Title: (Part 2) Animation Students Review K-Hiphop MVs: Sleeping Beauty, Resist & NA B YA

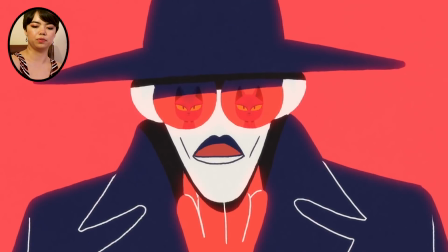And the forced distance between them shows that she's just out of his reach forever.
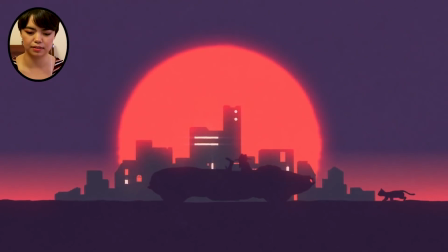And zooming in on the collar to the background in the city is a good way to show a change in destination, but also where they're going.
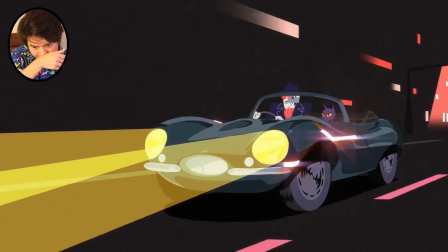I really like the reflections that they're using. It shows like the speed.
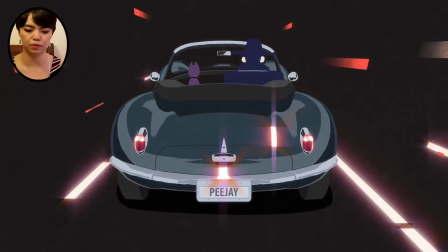And I like how the highlights are very bright, and so it's adding to a very simple way of blocking color in animation.
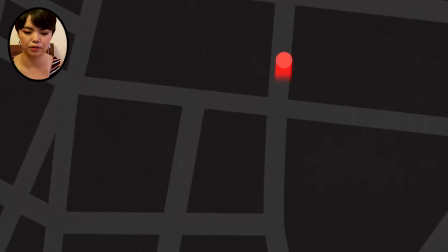So it's a very small addition, but it feels really fancy, so you're paying extra attention to the scene.
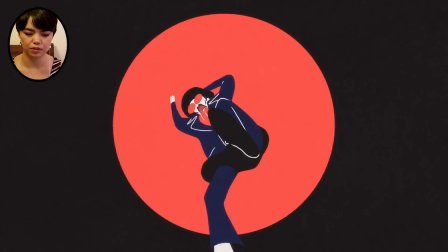And then they get to there's a lot of cool narrative consistency, like with the symbols and
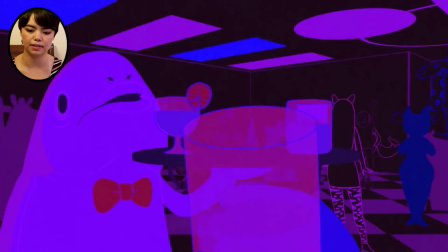I like how they flip the colors, so they're colorful outlines and then black interior, so you know you're in a very different place.
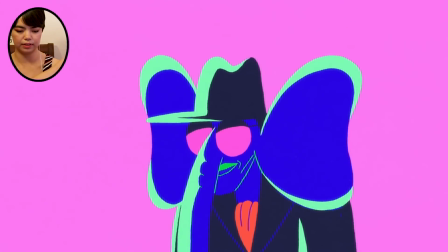Or it just emulates like club lights, like when people have like the halo effect around them from like background colorful lights.
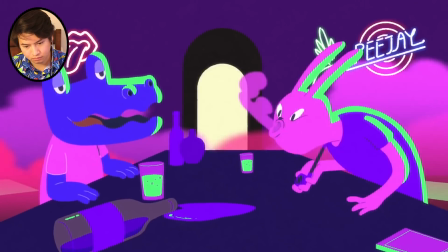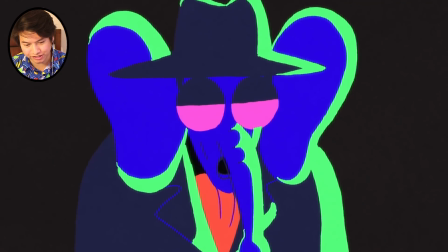Oh, I really like the colors of this scene. Oh, the fish.
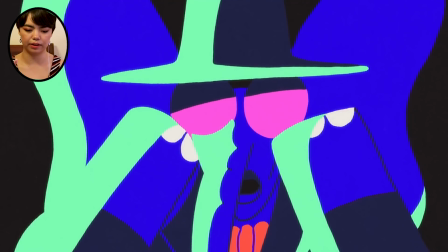And I like how it mirrors his glasses looking at her mirrors how he looked at the girl earlier, because I think that's important.
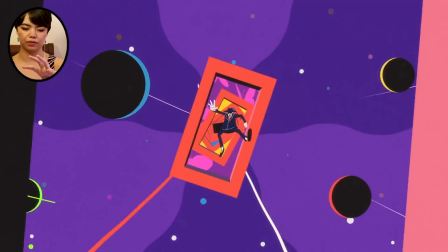And then he goes back into his, like the weird trip falling through the different like rectangular frames and the recurring butterflies.
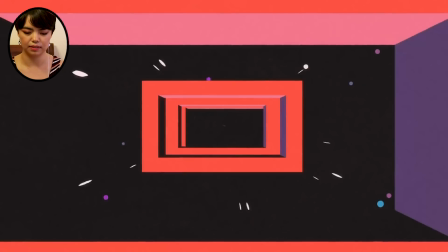Like, I think it's a very good way to combine or to connect the first third and the second third.
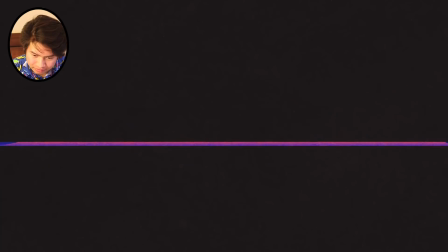Oh, I really like the grain effect that they used for shadowing.
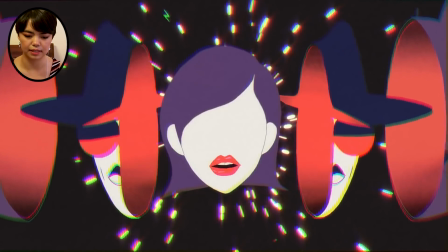And if you look at old like abstract animation of like set to music, they use a lot of those like changing lines.
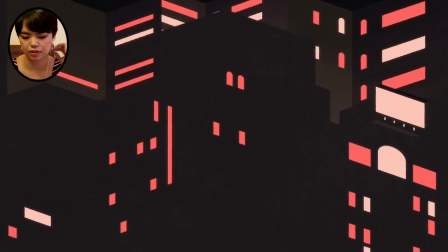But I think a few of the music videos tried to do that a little bit, but I think this one did it the best.
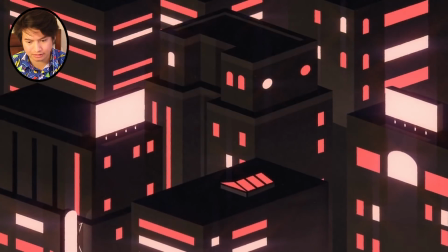Okay, so we're connecting the end to the beginning again with the same scenes. Another good way of storytelling.
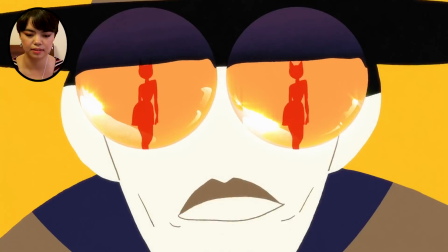And I like how it closes the first way, or it closes the exact same way that it opened, but this time she's a cat.
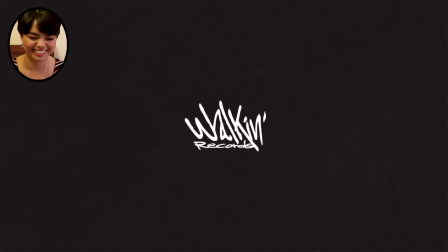Oh, damn. And now that we know that the cat was actually the woman in the beginning as well. Yeah, I really like that animation in that one. Both you and Haley really liked this one. Yeah, I really like this one best so far. Just because of like the animation style, it's very fluid. I've always loved the 2D style. The way of storytelling as well. It's very coherent. You can definitely connect some parts from the beginning to the end. So I went wild. I was like, oh my gosh, there's so much cool symbolism. Anyway, but so the beginning when the lights are all coming up on the screen and then it reveals that it's a cityscape, I feel like that plays off a lot of like
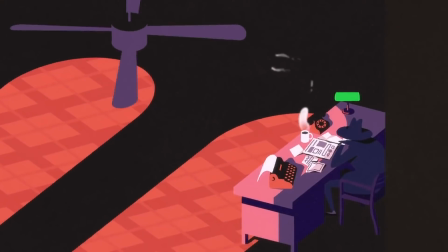visual storytelling in noir and the genre of like noir detective thriller of just a lot of high contrast.
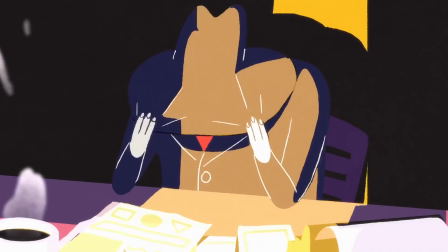The shot of the detective with the light coming through the window, but his face is covered up, just sort of adds to that. When the woman comes in, his glasses start glinting like they did in like the car. Like it has the same effect that the car did. So I personally think that she is a representation of his vices, or his like, it looks like he's sort of stuck in a cycle and unable to get out of it for whatever reason. It looks like he's done this before because at the end it clearly shows that he goes back to what he was doing. And this time she's the cat. So it shows that they're one and the same.
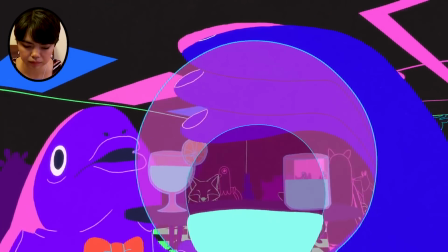And then in the part where he starts going to the club and drinking, he becomes an animal like the rest of them.
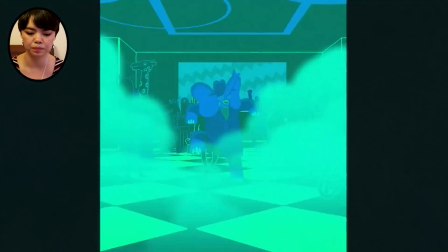So, and it shows that the cat is also part human. So he becomes one of that crowd.
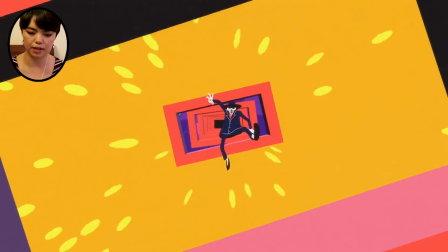And when he goes back, there's the abstract sequence with the fish and the butterfly.
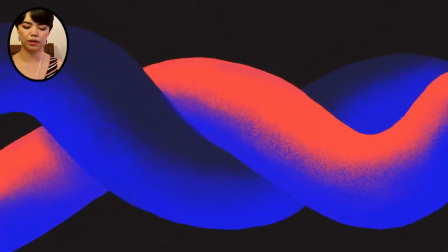And then it shows the heads opening. So the cat's head opens to the man's head, to the woman.